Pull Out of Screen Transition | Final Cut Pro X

So this is how I pull objects out of my computer monitor.
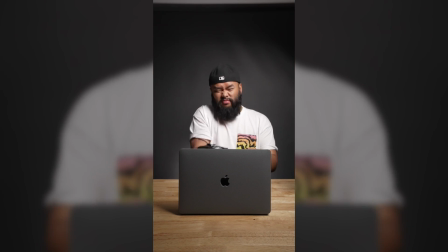So the first thing I did was set up my camera on the tripod. So the key thing here is to make sure that your camera doesn't move the whole time. Just keep it running and recording during the whole process. And then I need to set up my first shot. And that first shot is with the laptop in the middle of the frame.
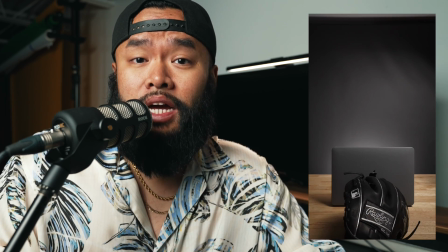[0:22]
Once you have a few seconds of that, you can then start placing the items that you're going to be pulling out of the monitor right behind the laptop. the reason why is so that it is aligned with the laptop and when you're pulling it out it looks like you're actually pulling it
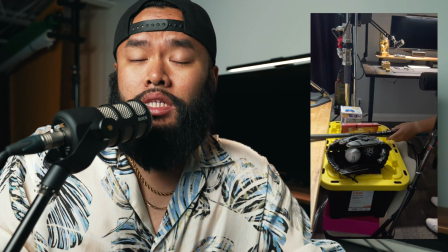[0:36]
out of the monitor so what i did was i stacked all the items right behind it the table wasn't big enough so i had to stack some totes and put it on top of that do what you got to do is just make sure that it's behind your monitor or your laptop and now you need to get into the scene once
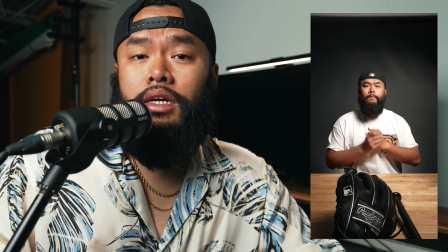[0:49]
you get into the shot move the laptop aside and then start pulling out the items one by one and when
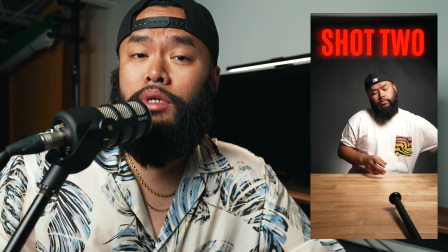[0:55]
you're doing this just act it out as if you're actually pulling it out of the laptop so make it seem like maybe you're struggling a little bit to pull it out of the monitor this is where some acting will make your video look a little bit better so just imagine that your laptop
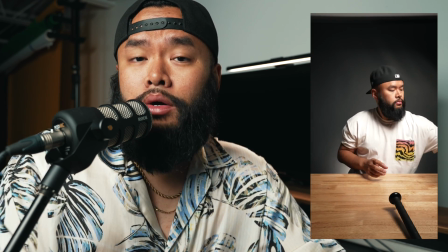[1:08]
is there the whole time and try to pull the item out within that little area so now i'm going to edit this in final
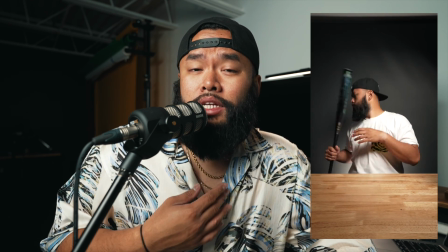[1:14]
cut pro 10 but you can do this with any other editing platform i just prefer to do it in final cut pro 10. so the first thing you need
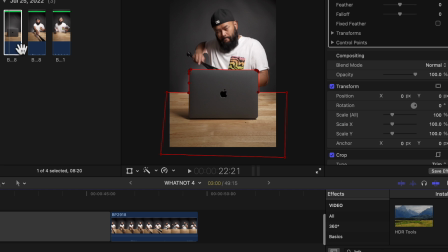[1:21]
to do is place the clip of be pulling the items on the project timeline. And then you're going to look for the shot of just the laptop and then place that on top of it.
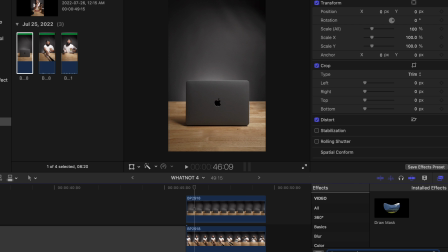[1:29]
Look for the draw mask tool which is in the effects tab and then place it on top of the clip. Now you're going to place the key points around the laptop and the table.
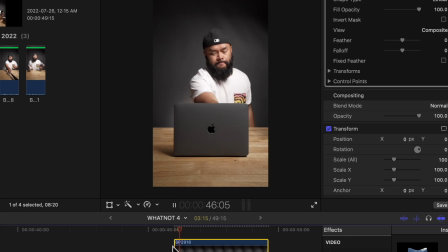[1:42]
Just make sure that you don't mask out the actual subject in the shot. And when you're done placing those key points you can now see that it looks like you're pulling it out of the laptop. If you enjoyed the short tutorial make sure to subscribe and if you want to learn another fun and easy effect, make sure to click on this video here.